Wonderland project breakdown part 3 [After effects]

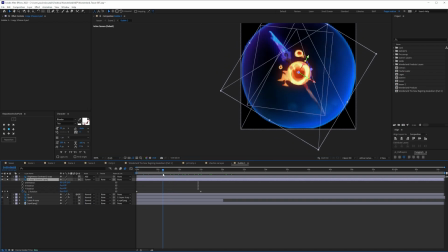(4:09)
So as you can see here, like the bubble is actually rotating, just like it would do underwater.
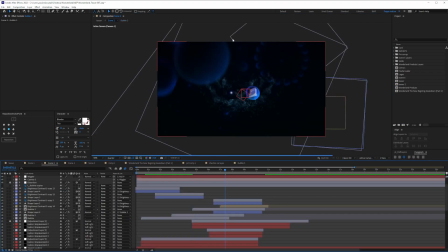(4:13)
So that's what we have. That is the bubble. And every single time that the bubble passes by the camera, we will have a little bit of a wiggler.
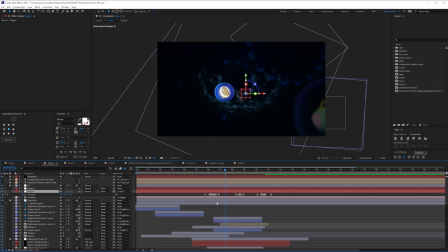(4:22)
So as you can see here, the camera is rotated to a wiggler. So the wiggler does this. So these are the wiggle things that happen to the camera. And so these are generated by this wiggler. So the only thing that you do. So again, let me just show you if you didn't know about this little window.
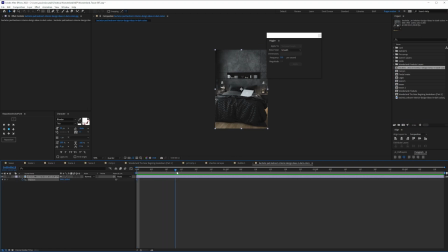(4:39)
I'll just put a position here and then I want to say after 20 frames, it's going to stop wiggling. So the only thing that I need to do is I need to select the two keyframes so that this will become available. So the only important ones are this noise type.
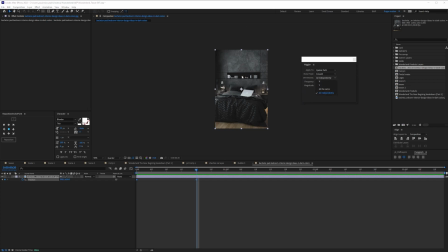(4:53)
And if you want them all together or you only want it on X or you only want it on Y or you want it all together or you want it all to be you know all of them affected but not the same way so which is all independently great smooth means it's going
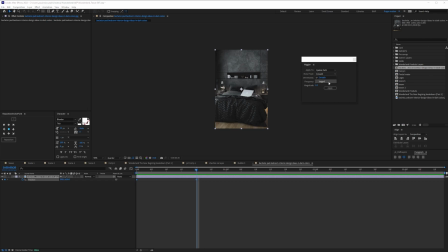(5:09)
to be smoothed the keyframe will be smoothed jacked it's going to be like very rough okay frequency is how many times per second which is here five times and how much one pixel no let's just say 15 pixel just so that we can show all right so now we generated the keyframes as
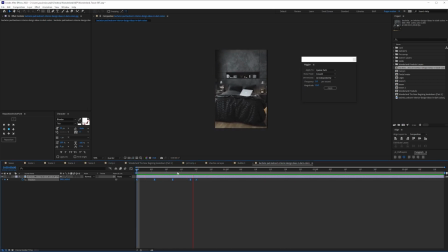(5:25)
you can see that's it if i feel like it's not a lot i'm just going to do like 20 per second so now you'll have a lot more
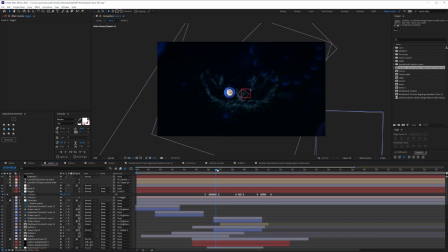(5:34)
so when the camera passes by boom so that's the wiggler thingy and every time it passes by something happened there was one of the bubbles i think is this one cool this thing here so basically what's happening here it's we have this little frog as you can see it's animated it's
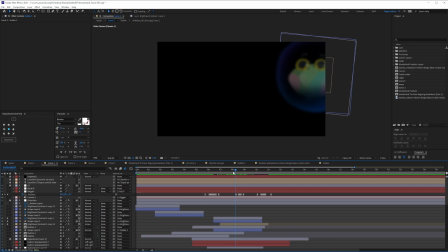(5:51)
actually animated but you don't really see it because again because it goes fast and there is a lot happening it's just a little bit of a thing that i just added at the very end all right and then we have these things this
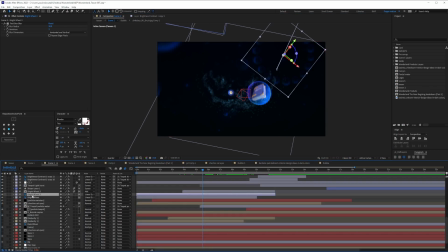(6:03)
is something that martin really wanted to do he's been very outspoken about it so i had to create this system here we have bubbles made using particular so just to to increase the environment basically particular and
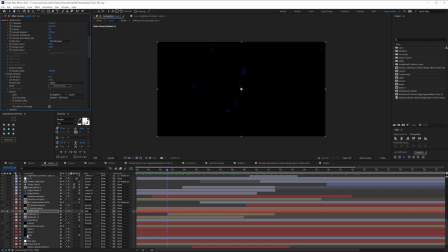(6:19)
the particular is using a sprite and then i gave it layer 64 which is this one which is basically just a bubble and I made different bubbles so we can have different bubbles instead of just the same bubble so as you can see here it's very different from one to another we have
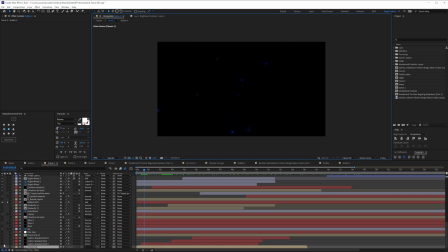(6:33)
black ones we have big blue ones and then we have a very bright small blue ones finally this is the ones that I was looking for these are the bubbles that this is something that Martin really wanted and it looked like it was really good let's go inside what it is basically is
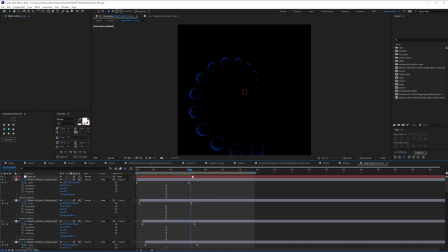(6:47)
just a null rotating and all these are actually scaling on time and then they are offset. So you start from a very big circle like this. This is how I started, all right? And he gave me the entire layer. I went and I masked each and every one. It is really important that I'm not duplicating because each and every bubble is different from another.
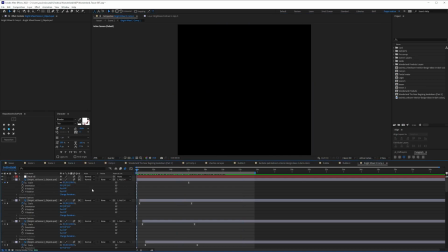(7:05)
So I couldn't just duplicate it. And then what you do is you just make one scale and the others are just offsetted. That's it. And it's actually this that is doing entire everything.
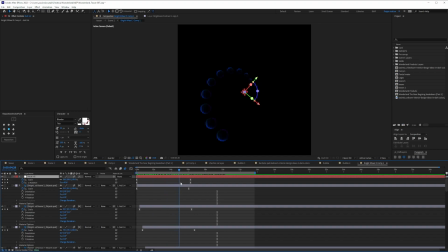(7:17)
So it's like while they are scaling, this one is making them scale, which makes them come like this, like this 3D effect, like it's coming into the viewer. And in the same time, it is rotating. And I believe this is just a very normal ease and ease.
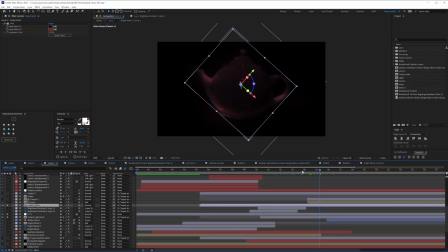(7:30)
Cool. That's the big bubbles part. Now, the teapot. So here in the teapot, you realize there are two teapots. One is the main one.